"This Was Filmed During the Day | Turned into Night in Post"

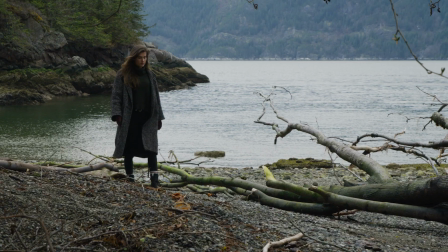(0:00)
Is it possible to change daylight into moonlight with just your editing software? We've all seen this technique of turning day to night in big budget films and may have not even realized it.
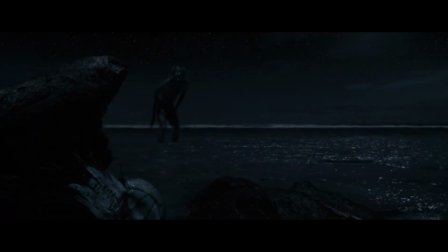(0:10)
In Nope, by acclaimed director Jordan Peele and Robert Zemeckis' classic Castaway, we've seen this illusion brought to life through the magic of color grading.
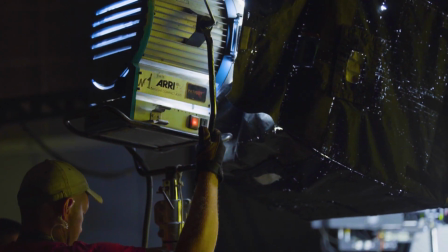(0:18)
Lighting up the night can be a challenge if there's not the time or the budget for it,
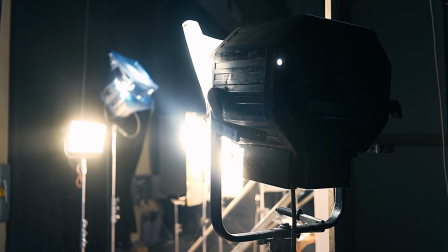(0:23)
let alone the amount of light required to capture wide shots where you can clearly see the surroundings. But this can be done cleverly in post in Premiere Pro, Resolve, or Final Cut in this journey we're about to embark on.
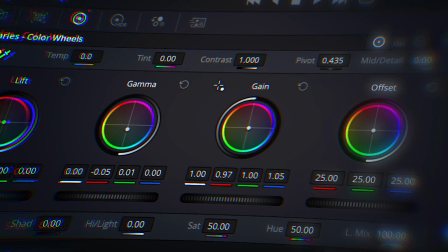(0:36) All my life I've barely spoken. Your words have been so broken. I've been under your hypnosis.
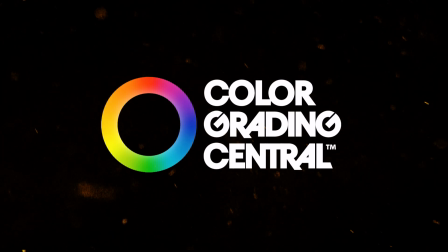(0:42) Cell phone became your brother. Internet replaced your mother.
So here I've chosen three shots that'll work for us.
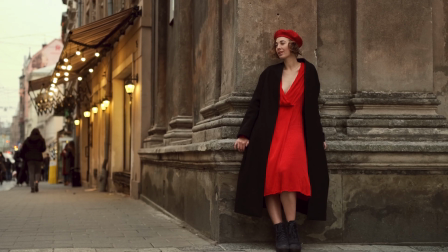(0:49)
The first of a woman wearing a bright red dress standing on a street corner with lights that are already lit.
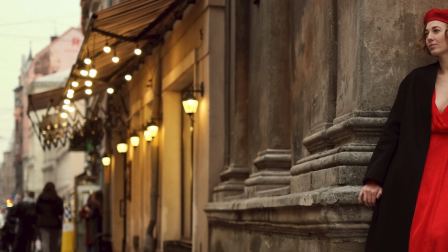(0:54)
And you might be thinking the lighting presents a problem for us, but that'll actually help us sell the effect with a technique that I'm about to reveal.
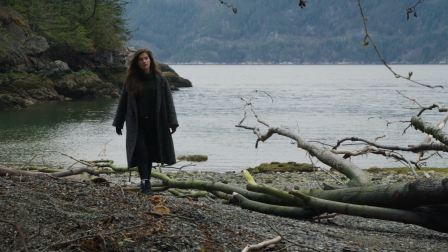(1:00)
The second shot is a wide of a woman walking on the rocky shore of a lake or ocean.
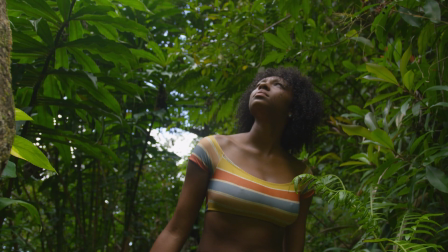(1:05)
And the third is a tighter shot of a woman walking through dense foliage.
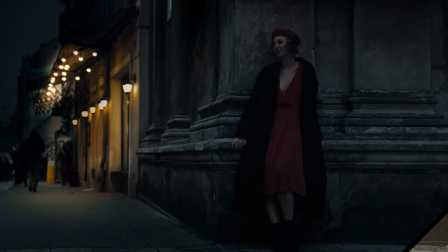(1:09)
In each case, our goal is to transform these into a day for night or moonlight look in four steps.
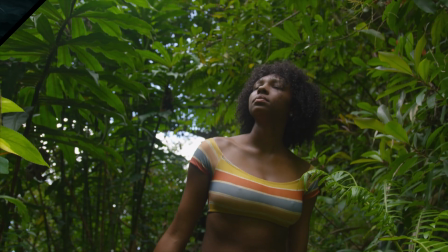(1:14)
Just pay attention to each one as each presents different scenarios and challenges to overcome.
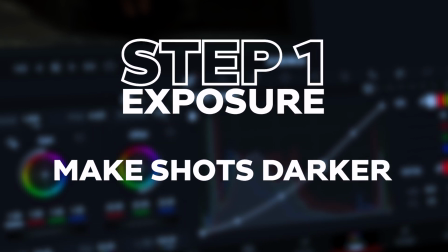(1:20)
Step one, exposure. Our goal in this first step is to make the shots darker so we're losing detail atypical of a night shot.
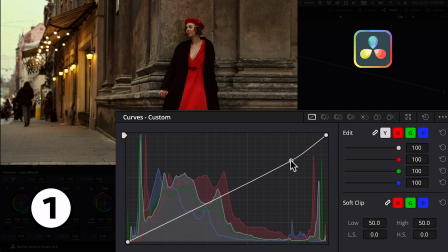(1:27)
In our first shot in Resolve, we'll use the Luma curve to bring down the overtones, midtones, and undertones like so, moving the tone curve darker across the board.
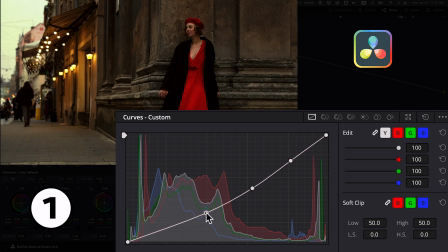(1:35)
We want the deepest shadows to remain very dark and the street light to remain very bright, so that is why we're pulling down on the overtones here in the curve while not touching the top point of the highlights.
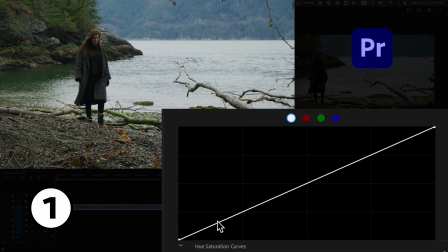(1:46)
In our next shot of the woman walking by the lake in Premiere, we'll again use the Luma curve, but this time, since we're not dealing with artificial lighting, we want the highlights to be a lot less bright.
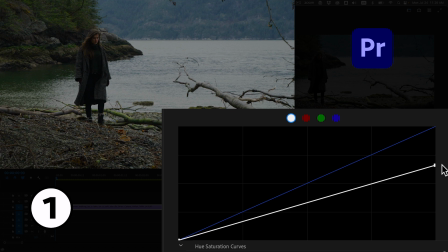(1:56)
We'll drag down on the highlights, overtones, midtones, and undertones.
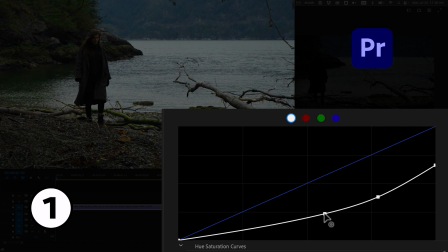(2:00)
And I'm not concerned if we lose detail in the shadows, so long as we retain some detail in the midtones so we can at least see her face,
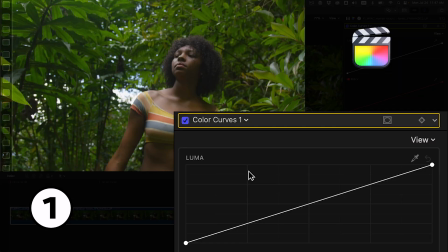(2:07)
the bushes in the background, and some detail on the ground. Finally, for the woman walking through the foliage, in Final Cut Pro, we'll repeat the same scenario.
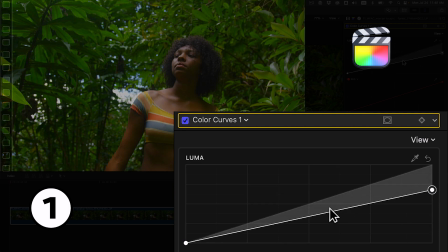(2:15)
I'll use a Luma curve to bring down the highlights, overtones, midtones, and undertones down.
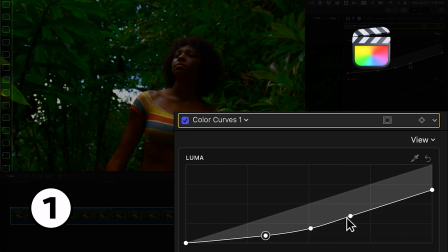(2:20)
And it's okay to lose some detail in the shadows. By the way, you can download these same clips from ArtGrid.
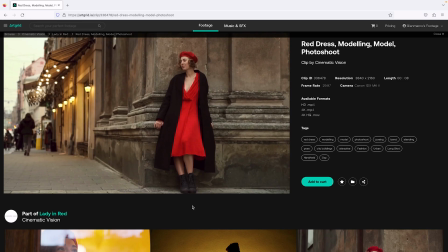(2:26)
I'll include a link in the description. This isn't sponsored, I just know it can help getting practice working with the same footage.
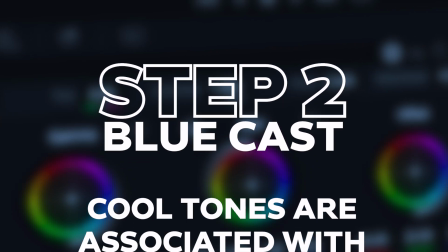(2:32)
Okay? Step two, blue cast. This is where we start to introduce cooler tones that we often associate with moonlight.
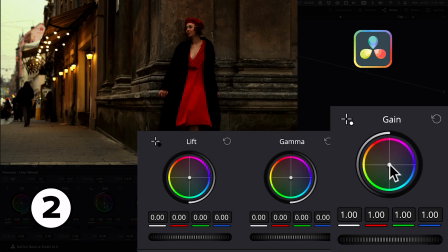(2:40)
If the effect gets a little too strong here, not to worry, we'll fix that in the next step. In all three softwares, we'll use the color wheels to introduce blue in the highlights and midtones in a top-down fashion,
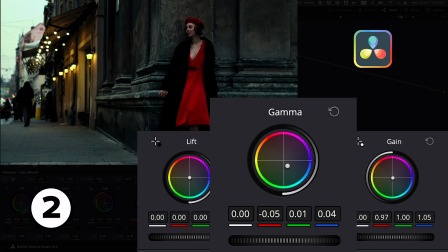(2:51)
the same way that lighting affects the tonal range in a top-down way.
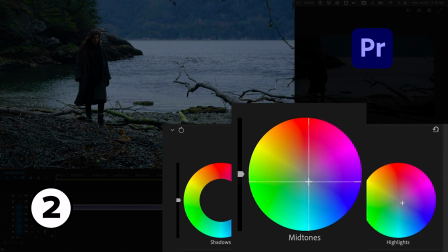(2:55)
We don't want to introduce blue into the shadows, as that'll make the grade look hyper-stylized and unnatural.
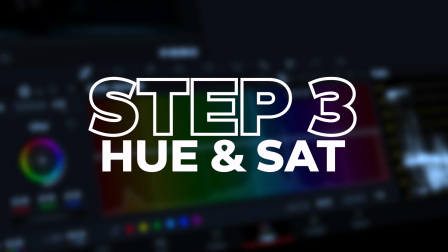(3:03)
Now we're getting the moonlight effect. Step three, hue and saturation.
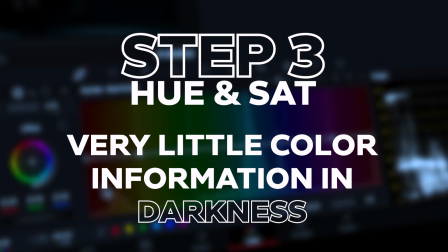(3:07)
The physics of darkness is that there's very little color information that reflects off objects and then reaches our eyes.
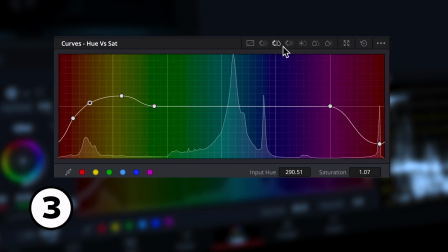(3:13)
Therefore, we want our colors to be desaturated. We'll go to the Hue versus Sat curve to desaturate colors at different rates,
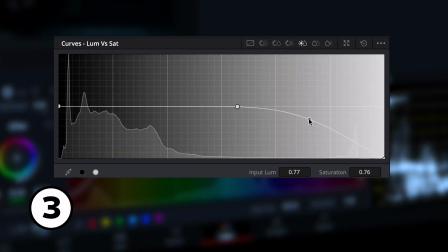(3:20)
then use other hue and saturation curves to refine the hue and luminance of certain colors.
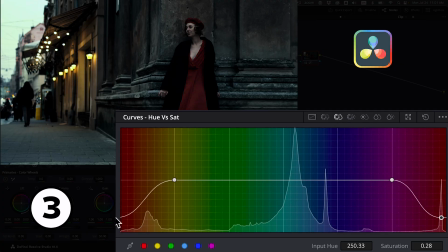(3:25)
In Resolve, we'll use the Hue versus Sat curve to desaturate the red dress, and then add some saturation back to the yellow and orange tones of the streetlights. Then with the Hue versus Luma curve, we'll make the red dress a little darker.
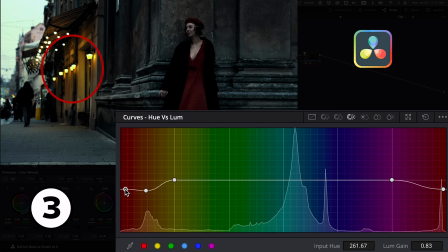(3:37)
Because of the moonlight we introduced in the previous step, the highlights of the streetlights are looking a little greenish, so with the Hue versus Hue curve, we'll make them warm again.
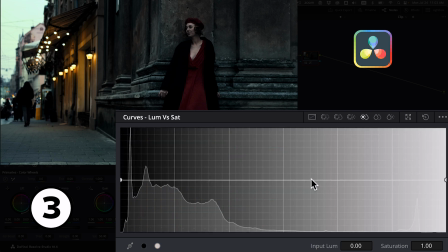(3:48)
Finally, these other lights are still too tinted, so with the Luma versus Sat curve, we'll desaturate the brightest highlights, taking color out of them.
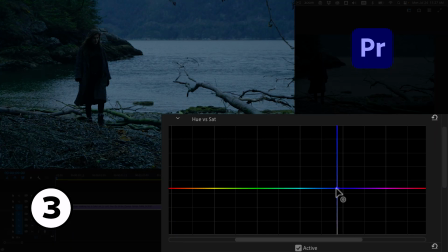(3:54)
In Premiere, we'll use the Hue versus Sat curve to desaturate the cool tones just a bit and desaturate everything else.
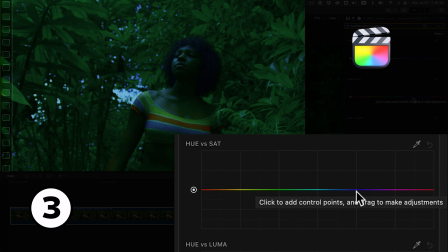(4:04)
For Final Cut, we'll use the Hue versus Sat curve and perform the same correction, desaturating the cool tones just a bit and everything else a lot more.
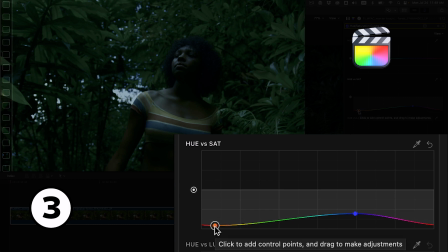(4:13)
In this particular case, the foliage is still looking too green, so if you have foliage in a scene, you'll want to use the Hue versus Hue curve to make it a bit more bluish.
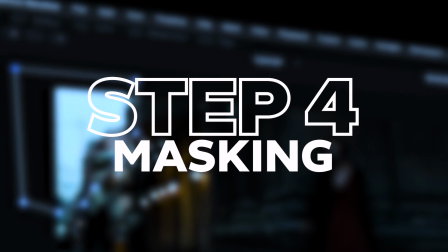(4:21)
Step number four, masking.
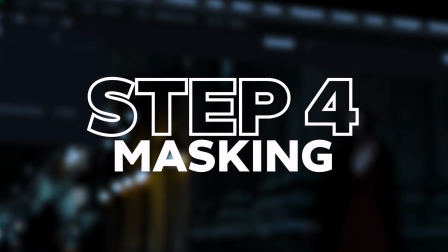(4:23)
This may be the most complex and creative part of the day for night look, but this is where we'll reshape the lighting in such a way to really mimic moonlight.
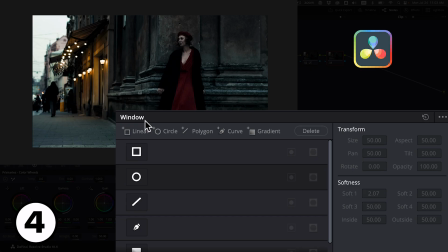(4:31)
Let's analyze what this shot needs in order to really sell this. The most obvious issue is the bright sky. So we'll draw a mask around it, feather it a lot, and then bring the midtones and highlights down until the sky is almost pitch black.
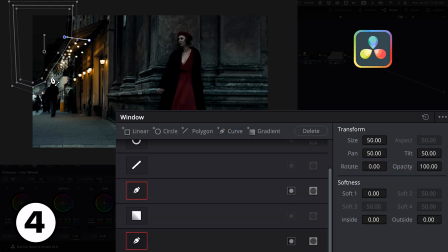(4:47)
The mask is also affecting this area with the light bulbs, so we'll draw a mask around them and use it to remove the area from our main mask. Look
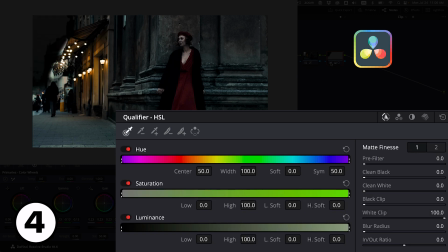(4:56)
at the difference this one effect made on making this look more like a night shot. Let's see what else we can do. Except for the sky and this area illuminated by the streetlight, everything else could be a bit darker and bluish.
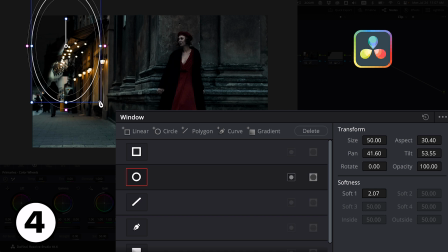(5:07)
I'm talking about the whole corner where the woman is standing and the sidewalk. So we'll draw a mask for those areas and use the color wheels to make them darker and cooler.
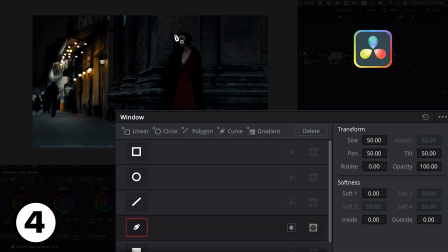(5:16)
For my taste, the woman's skin is a bit too bright, so I'll draw a mask including only her face, neck, and chest, and darken it even more.
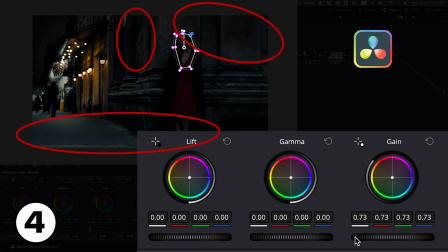(5:24)
Then I want to make this bottom area of the sidewalk and some parts of the walls in the corner to be a bit darker as well.
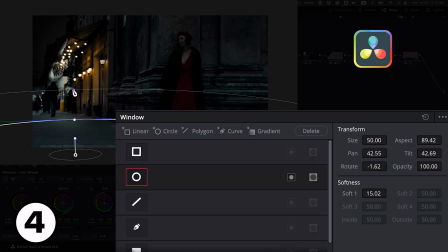(5:30)
We'll use masks to do that.
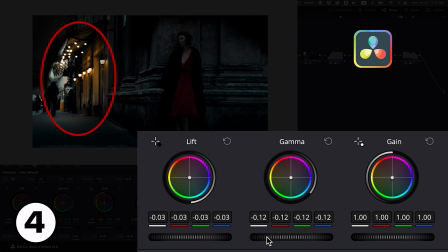(5:34)
And as a final touch, this area here with the streetlight could look warmer, so it's more evident that the bulbs are what are actually illuminating the walls and ground.
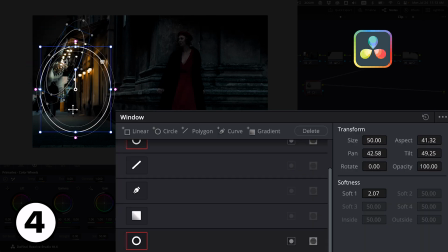(5:42)
For that, we'll use two circular masks and push some orange into the image with the gain color wheel.
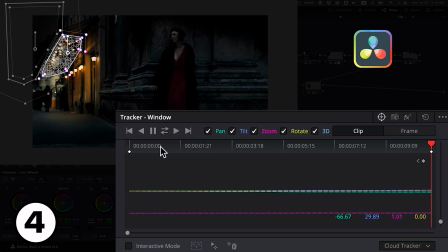(5:48)
Of course, if there's any movement in the shot, you'll need to track all of these masks, but at the end,
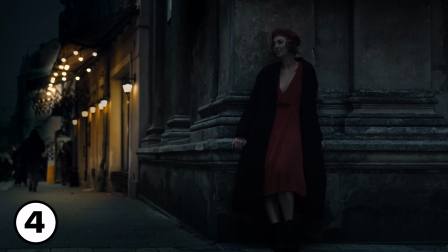(5:52)
this is really amazing, and your audience may have no idea that this was even filmed during daylight hours.
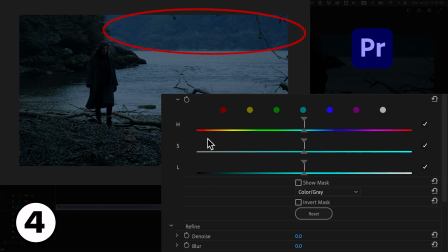(5:58)
For the second shot, the main issue with lighting is how bright and saturated the forest looks across the lake. We shouldn't be able to see much detail at that distance. So with the HSL qualifier, we'll isolate that bright area and then use a mask to isolate it even further,
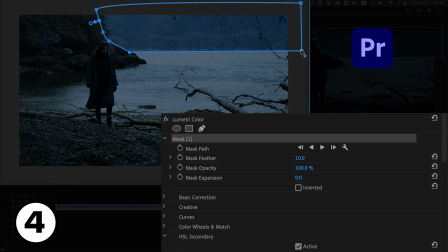(6:13)
making sure that the correction doesn't affect the highlights in the water as we want to preserve those.
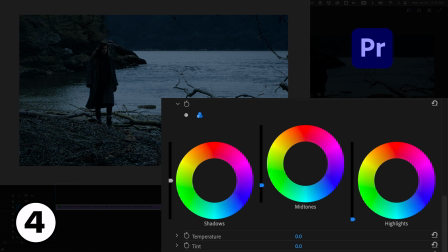(6:19)
Then with the color wheels, we'll make the highlights and midtones darker. To me, this is already looking great, but I know we can push this further.
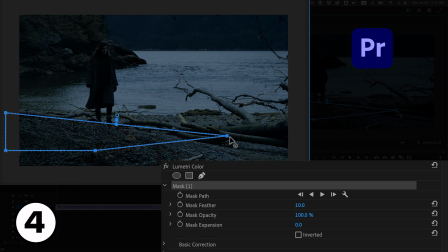(6:26)
I'll create a mask to make this whole area at the bottom of the frame darker,
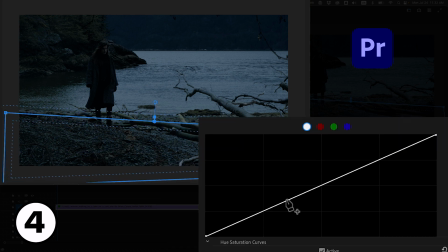(6:30)
which helps create the illusion that the light in the shot comes almost exclusively from the water reflecting the moonlight. And as a final touch, I think the image is looking a little too contrasty for a pitch dark night, so with the color wheels,
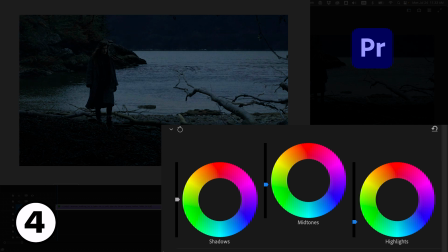(6:43)
we'll bring the highlights and midtones for the whole image down and raise the shadows up a bit to compensate.
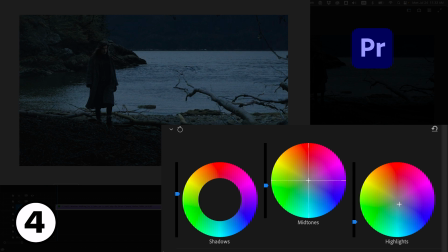(6:49)
Then again with the color wheels, we'll push more till into the midtones and highlights. And finally, I'll bring the overall saturation down a bit.
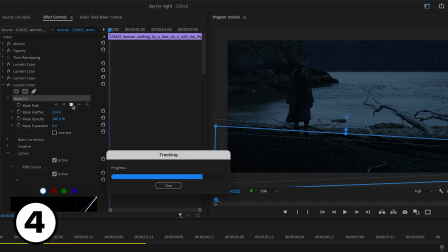(6:58)
Again, if there's camera movement, be sure to track all the masks in the shot. Let's play it back.
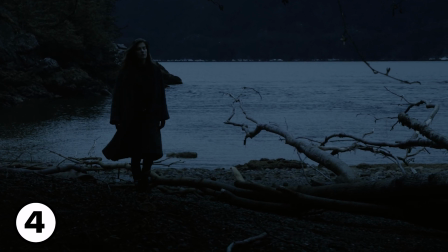(7:05)
Ooh, dark and mysterious. That's incredible.
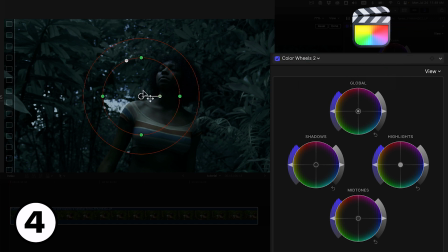(7:08)
For our third image and final cut, we'll draw a mask simulating the path of moonlight coming through the foliage and landing on this side of the character.
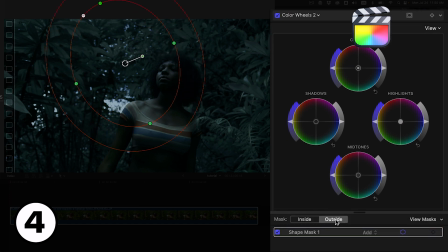(7:17)
We'll need to invert the mask and use the color wheels to make the surroundings darker in the midtones.
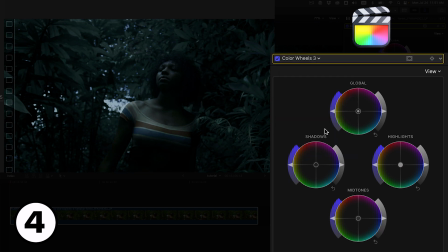(7:22)
And as a final touch, we'll introduce a bit more blues in the midtones for the overall image.
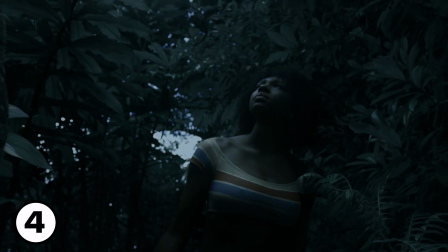(7:27)
Let's play it back. Perfect.
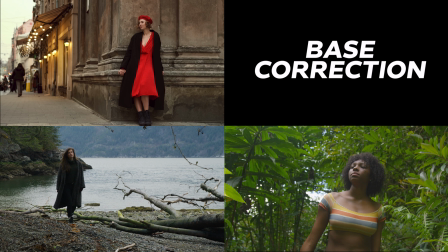(7:30)
Now let's take a look at all three images from the base beginning, exposure step, moonlight step,
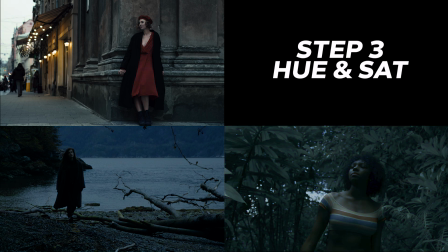(7:38)
fine-tuning the hue and saturation, and finally, relighting the scene with masks.
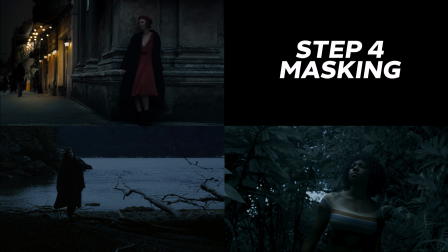(7:44)
I'd say this looks flawless in all three. We've done some pretty awesome things today, haven't we? But as you saw, it took a lot of steps with some advanced tools to get this look. Well, there's an easier, faster way to do this that I want to tell you about with a plugin called CinemaGrade.
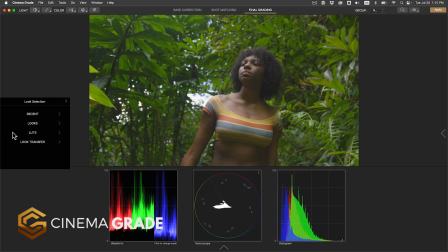(8:00)
If you want to get this look, but without the intimidation, CinemaGrade is a user-friendly color grading plugin that works in Resolve, Premiere, and Final Cut Pro.
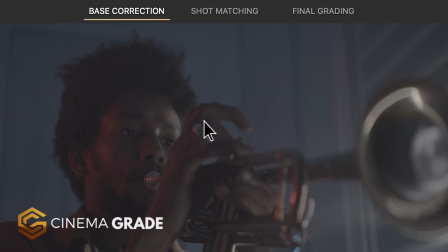(8:09)
With CinemaGrade, it's easy to transform your log footage to Rec.